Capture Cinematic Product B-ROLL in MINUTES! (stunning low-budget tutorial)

Hey, what is up guys, Tava here. Today I'm going to be showing you how to quickly, cheaply, and easily create super cinematic product B-roll that transforms from this into this.
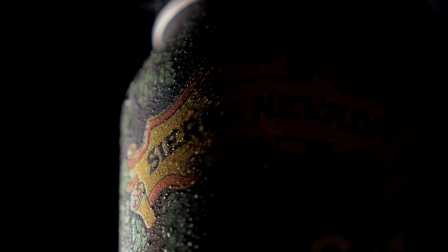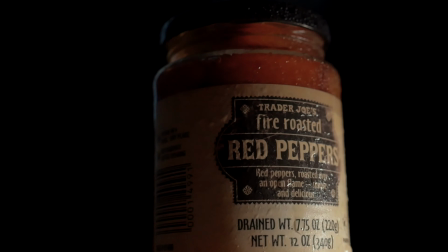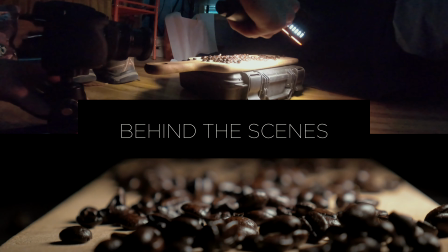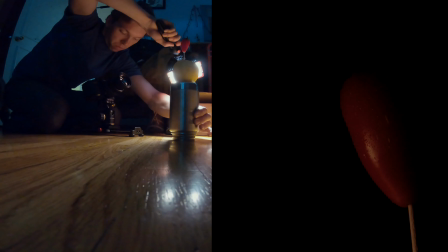[0:32]
Okay, so now that you've seen some of those sample shots, let me show you the super simple setup I've been using to get all of these shots captured entirely inside of a bedroom.
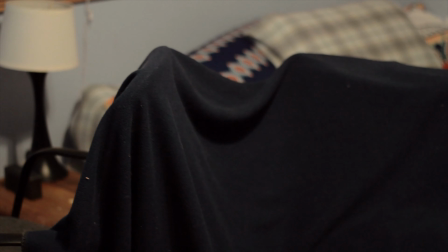[0:40]
So to start, let's look at the background. As you can see here, it's literally just a blanket.
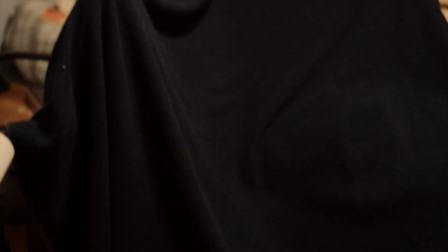[0:45]
It's a blue blanket because I couldn't actually find a black blanket, but because it's so dark in the background, the color doesn't really matter that much.
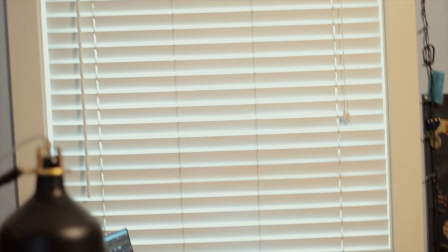[0:51]
It just needs to be dark. As you can see, the windows are pretty much closed. There's not much light coming in.
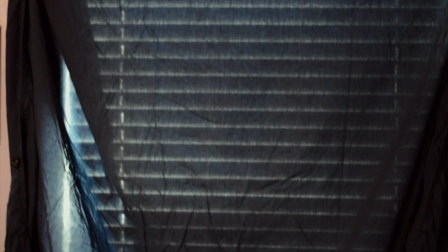[0:56]
I've tried to block it off as best as I can, but a little bit of light does come through. That's not super crucial, but you want it to be as dark as possible.
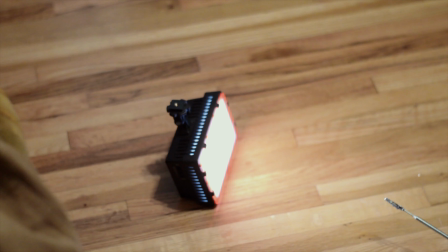[1:03]
Then over here on the floor, I have my single video light. This is just a super cheap, like $30 video light.
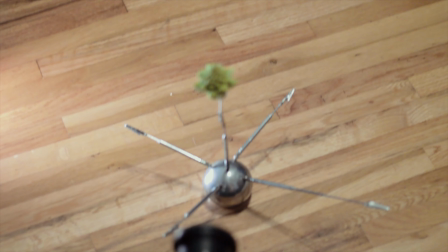[1:08]
I have lighting the side of my subject, which is lit up on this little stand right here I just found around in my house.
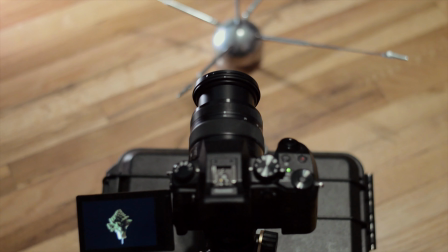[1:14]
And then over here, I have my camera on a slider.
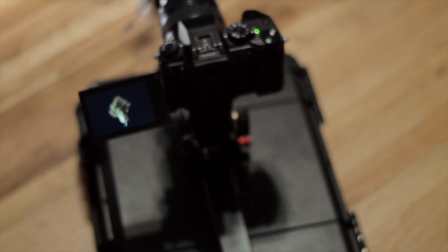[1:16]
You can replace the slider with something else that I'll touch on later, which is super easy and you can do for free, but basically just a camera on a slider, super simple, pointing at the subject,
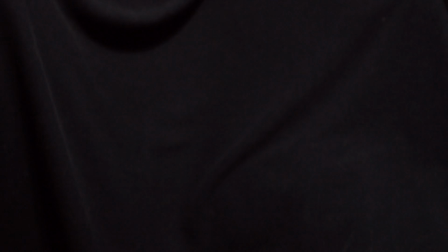[1:24]
with the background behind it, creating a black background.
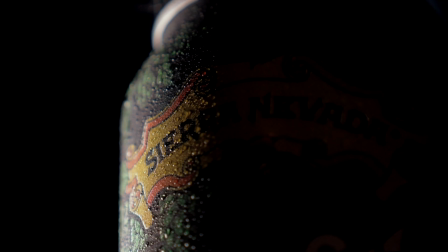[1:28]
So let me turn off the lights and show you how I shoot some of these shots super easily, basically for free.
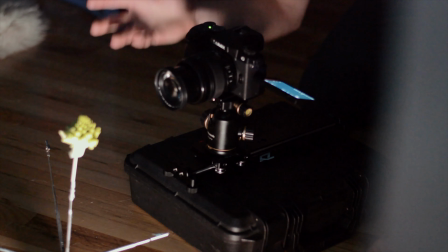[1:34]
Okay, so this here is gonna be quite hard to see because it is so dark in here, but I'm gonna try my best to illustrate the effect that's going on here and just demonstrate how
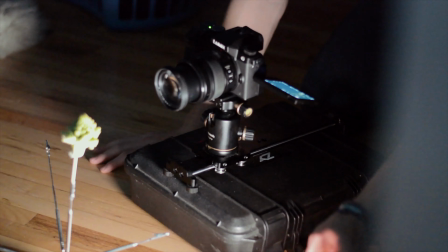[1:42]
you can get these super cinematic product shots very easily using basically no gear.
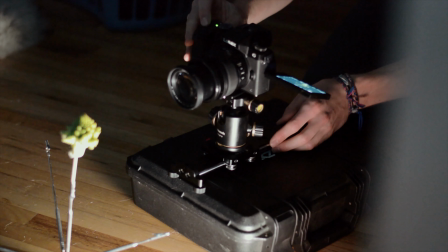[1:47]
So first of all, let's jump into our camera settings here. Let's just turn it up. If I start recording, you can see what my shot looks like right now.
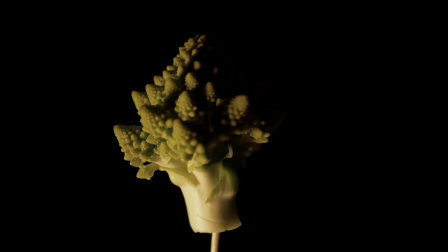[1:54]
As you can see, the background looks very dark and black, which is the shot we're going for. As you can see, it's very moody.
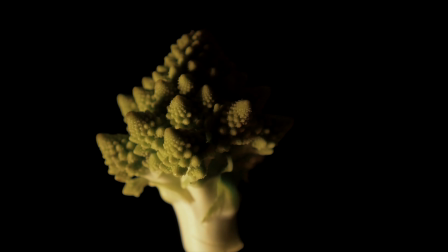[1:59]
I might try and raise the exposure just a little bit here, but I can also just raise the light.
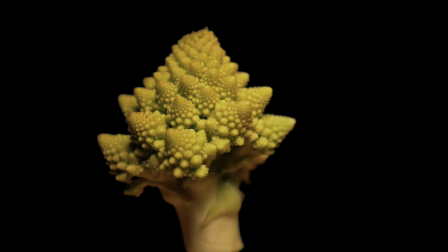[2:04]
And as you can see, as I move the light around here, it gives very unique looks to this product, which is actually Romanesco.
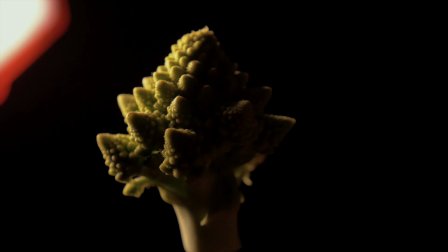[2:10]
It's a really cool plant, but as you can see, the shadows move around. The light rotates and really just emphasizes that product.
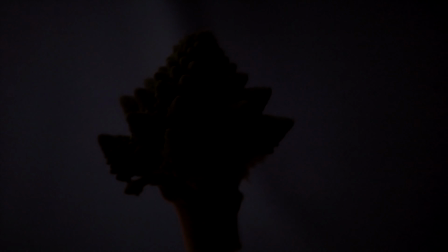[2:15]
And without revealing the background, if we point it to the back, you can kind of see the background there,
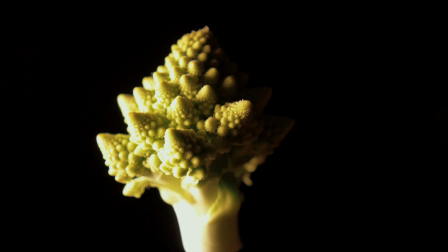[2:19]
but if we keep the light focused on the product itself, you can see the shot that we're going for.
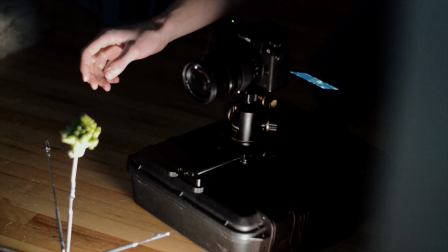[2:24]
And also what I have here is this super DIY thing I created, which basically I can rotate this product.
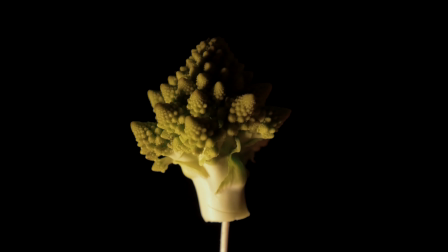[2:30]
It's levitating, so I can kind of rotate it around so you can see on the camera, you can see the different angles of the product.
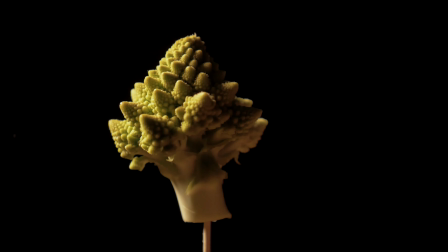[2:36]
So if you combine that with the light moving around, for example, you get this super dynamic shot.
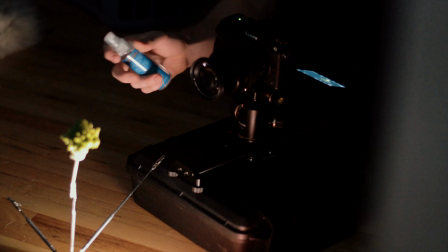[2:41]
And one more thing I learned from a YouTuber named Daniel Schiffer is that if you add some spray, some just water spray to your product like this, just spray it on your product, give it some water around it,
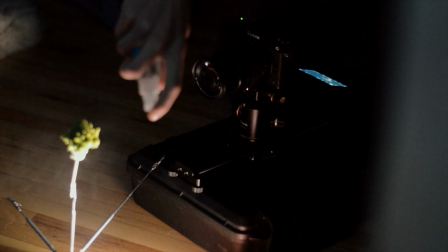[2:50]
it really adds a lot to the shot.
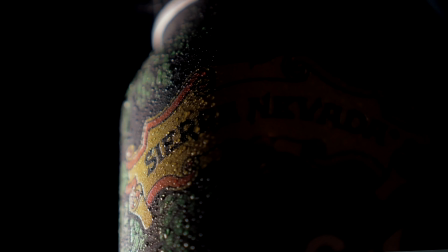[2:52]
You might not see it that much in this shot specifically, but in a lot of different shots, it's just gonna add a whole dynamic layer to the shot, making it look more professional.
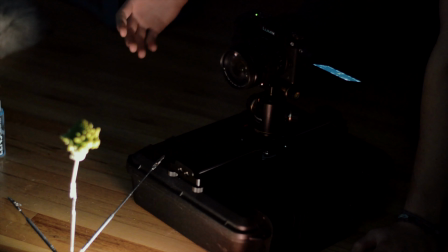[3:01]
Another thing to note is that you really wanna bring your subject away from the background.
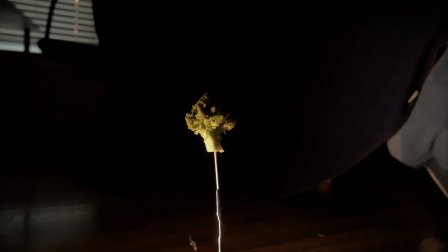[3:05]
So if the subject is directly up against the background, any light you have is gonna spill on the background and you're gonna be able to see it.
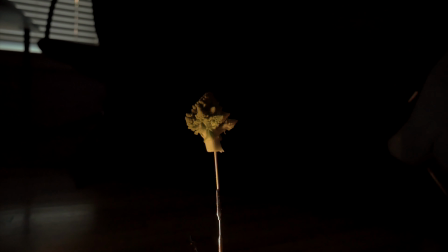[3:11]
So the further you bring your subject back from the background, the darker the background is gonna look. And another thing is that if you have your camera in a wide field of view, like you can see right here, I see the entire scene, so I can see the lights around it and not just the central area. So what I like to do is zoom in as much as possible on my shot, so it's really just compressing the background, and then you just have your subject, the background, and nothing else in the shot, and this really just emphasizes your product and makes it look as good as it can.
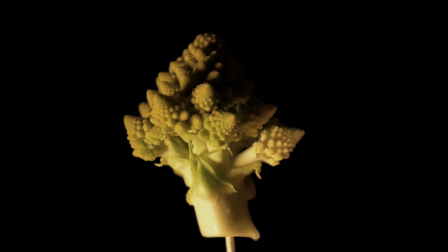[3:37]
So let me just shoot a sample clip here. The first thing I like to do is bring it into focus where I want the shot and then lock off the focus, so it's in manual mode. It's not gonna move around and mess up the shot.
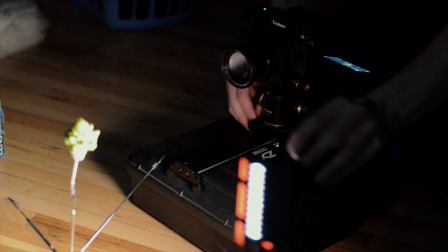[3:47]
Now the few options I have are either gonna be to slide into the shot while moving the light around, so we get this cool looking shot like that, super simple like that.
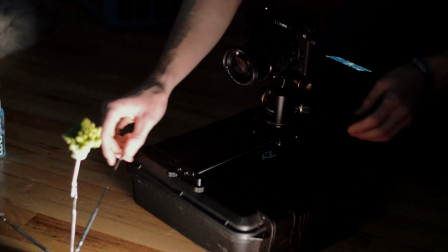[3:54]
We can also do the option where we just have the light in a set location and we're gonna rotate the product as we bring the camera in,
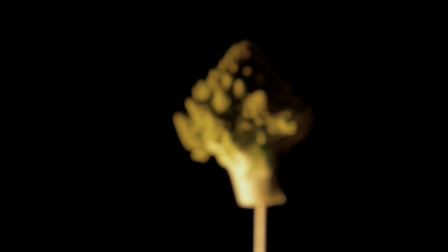[4:02]
so something like this.